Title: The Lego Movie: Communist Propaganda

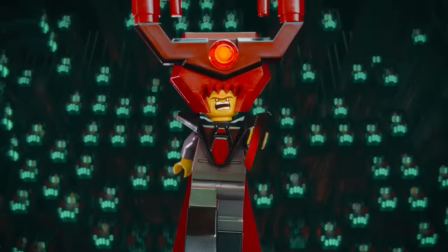Thus, it is destroyed. This is how cops are made in real life. Lord Business believes that everything is his stuff, even though the world is neither his nor just stuff.
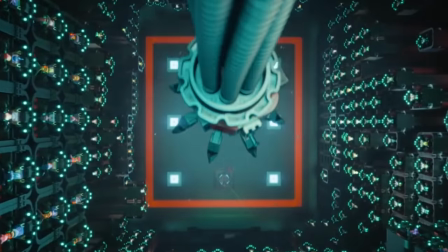It's the Cringe kind of materialism, prioritizing stuff, specifically the ownership of it.
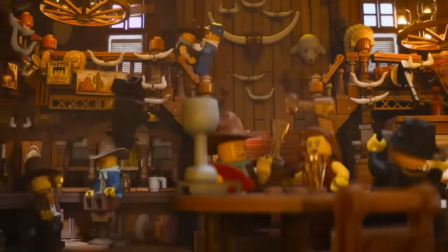Don't know what the fuck is up with the dude throwing the tomahawk.
Build something simple. Okay. Like an awesome race car. Great.
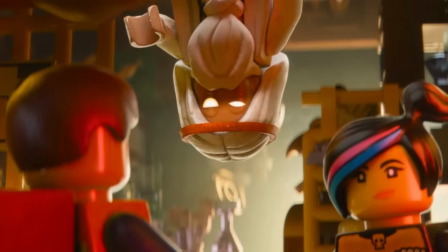Go. Do you have the instructions? No. You must create the instructions in your mind, my leech.
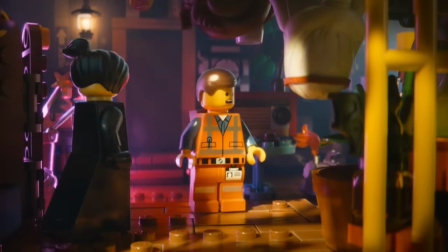Huh, okay. Race car. Uhhhh, well, there's a lot of really cool stuff here.
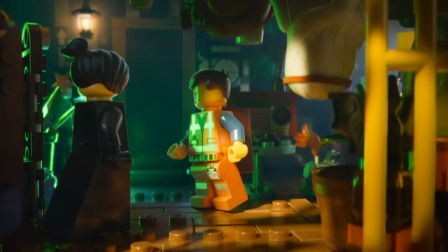Don't see... a wheel.
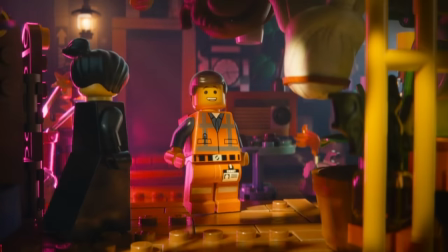Or...
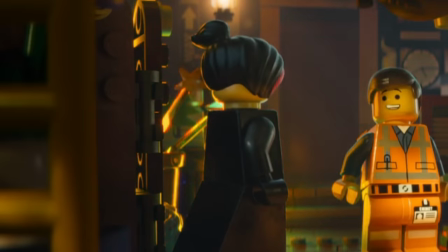Three more wheels.
The way Lucy shakes her head here is really good. You really do sympathise with her shock at Emmett's hopelessness.
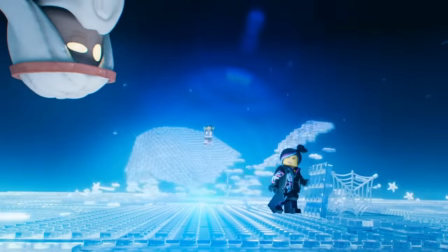The simulated universe of Lego sees the assembler as God. The hand of God Emmett produces from his mind is evidently a reference to the invisible hand of the free market.
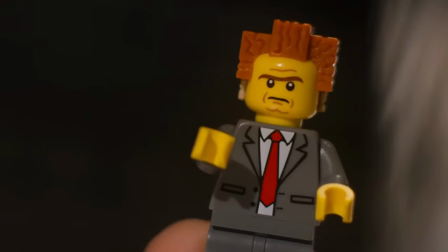Seriously though, knowing that people are behind the plot makes her feel so much more personal. It's not a story about Lego products, it's a story about people.
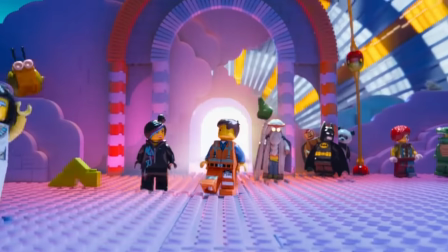The world of Cloud Cuckoo Land is inherently disorganised, but it is a pure utopia.
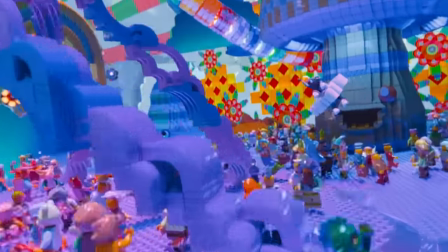It's a lawless wonderland. It is a yang without the yin. It's all so fragile. The arm of the state shall run heavy upon fun-havers.
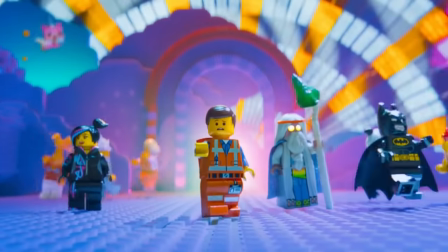Cloud Cuckoo Land cannot exist. This is the naive version of communism that is so oft criticised as if it represents the true heart of the idea.
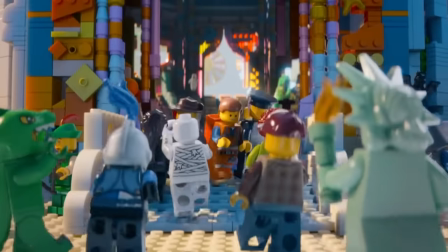Therefore, the cops destroy it. I love that the Statue of Liberty speaks French, by the way.
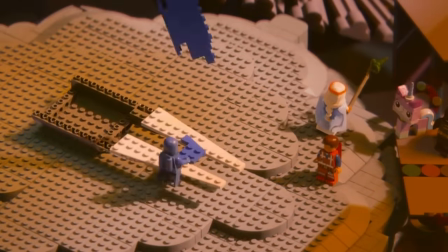The 1980-something space guy, aka Benny, is voiced by Charlie Day, who is just, he's a running joke character used sparingly enough to be wonderful every time.
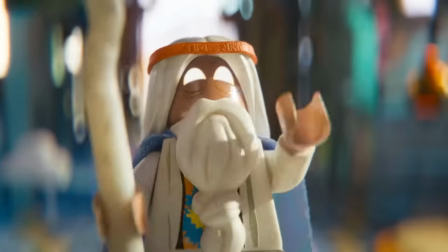There's also the great Morgan Freeman outtake they left in.
Vitruvius! Alright, you gotta write all that down, because I'm not gonna remember any of it, but here we go.
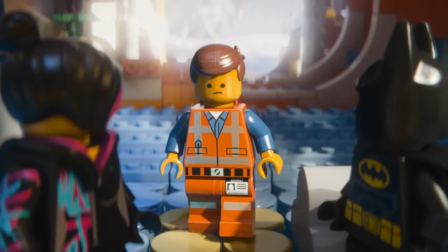The speech scene is so painful, I almost want to skip it every time, but you gotta publicly humiliate yourself on occasion, I get it.
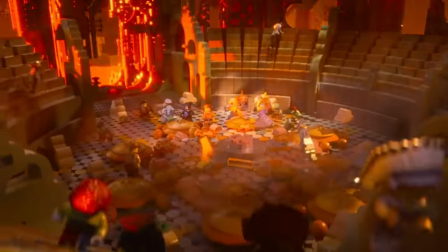We love the right to us! Guys, no no no, it's not my fault! You are the worst leader I've ever seen!
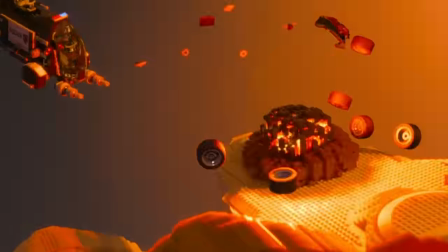Very funny that Emmett goes for the, it's not my fault, he's still a coward at this point after all.
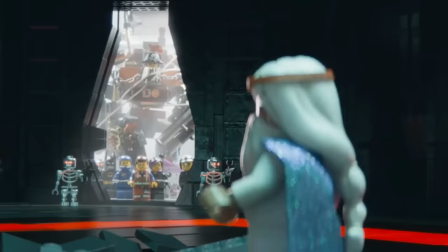This is a nobody who has only just started being somebody. The think tank, of course, is a nod to think tanks.
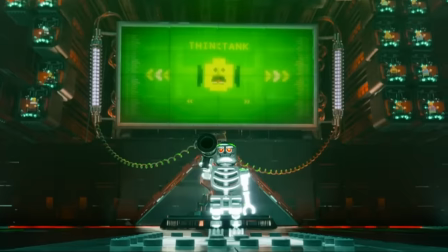Even the brightest of society are forced to produce instructions against their will, ultimately forced to kowtow to the powers that be.
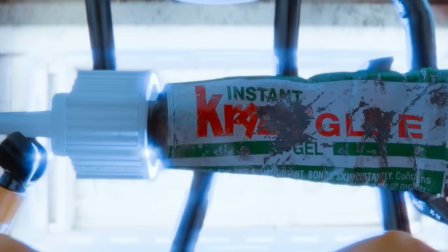They play around with words a lot, the craggle being the obvious example, but here's a personal favourite.
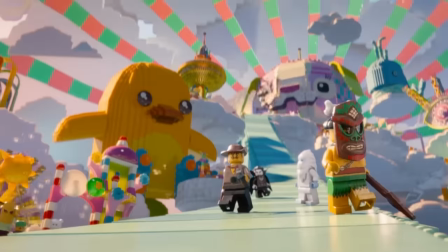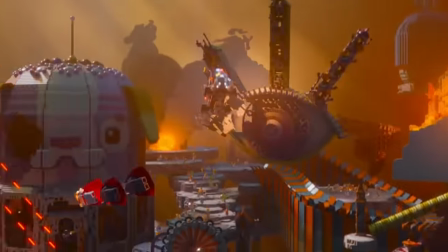We can't go this far without mentioning the frankly sublime Shaq joke, voiced by the man himself, of course.
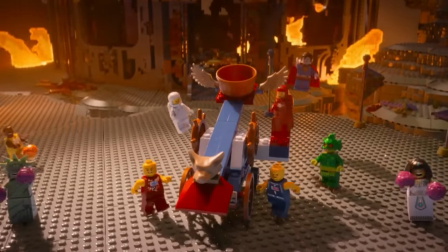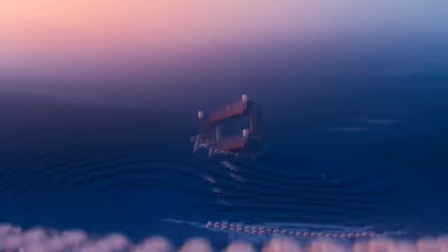The look of the water is absolutely insane. I have nothing else to say, it's just painfully high effort, unreasonably good filmmaking.
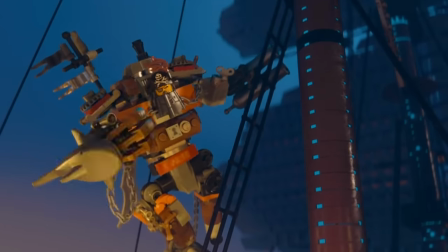The way Metalbeard in particular speaks is applaudable.
Did ye not hear me whole story circumscribing the folly of this whole enterprise?
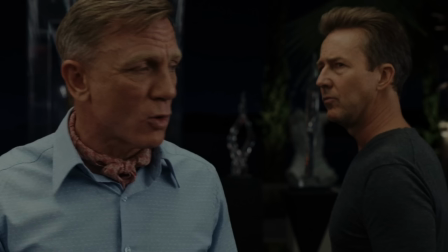Emmett and his ideas possess a quality that we also see in Glass Onion. He's dumb enough to fool his way to the top.
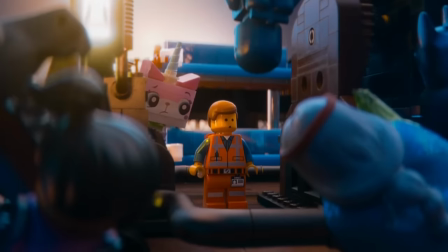His lack of originality is the pathway to victory. When in doubt, murder the security guard.
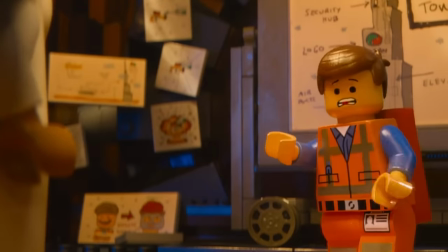The film makes the very good decision to combine the planning and the execution of the scheme in a very tasteful montage.
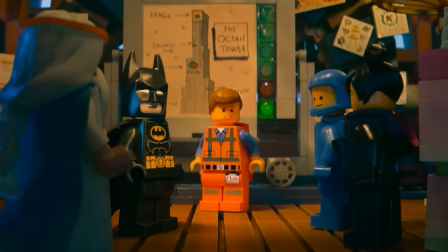It would have been boring if they didn't. I love when Bruce Wayne plays on Lord Business' insecurities by getting them to make speakers.
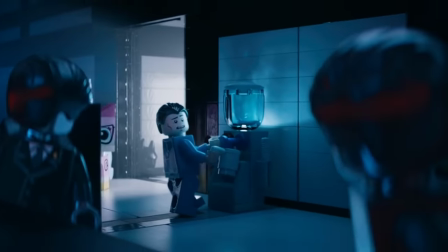He's so desperate for any kind of approval from those he sees as cool, allowing a critical component of the scheme to work.
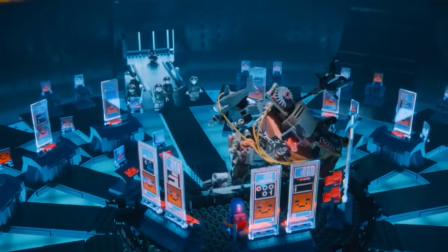The animation never loses its immaculate sense of pace.
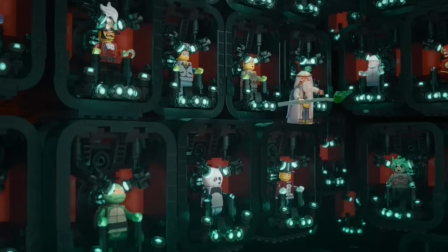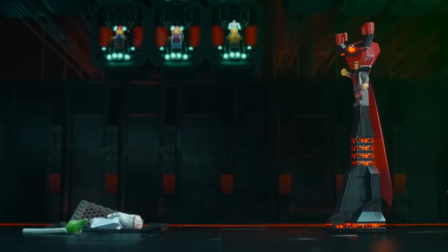Good voice acting, animation, and comedic timing does not expire.
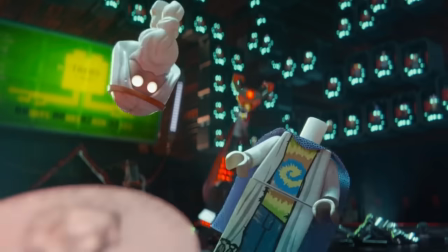Like losing his eyes, Vitruvius' death comes unexpectedly, and in what appears to be a moment of victory.
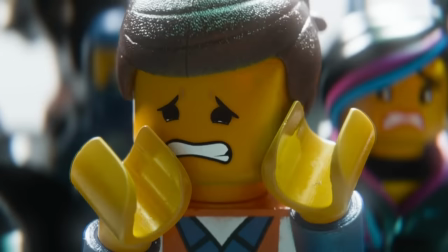While it is hilarious, it's a genuinely shocking twist. The kids' movie's tropes are flipped on their head at once.
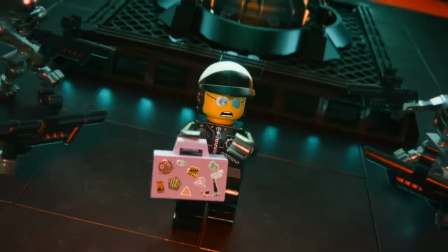Bad Cop, unfortunately I'm going to have to leave you here to die. What? Sir, I... It's not personal.
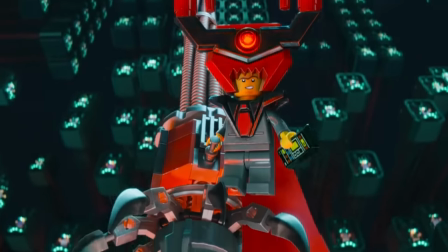It's just business. Lord Business.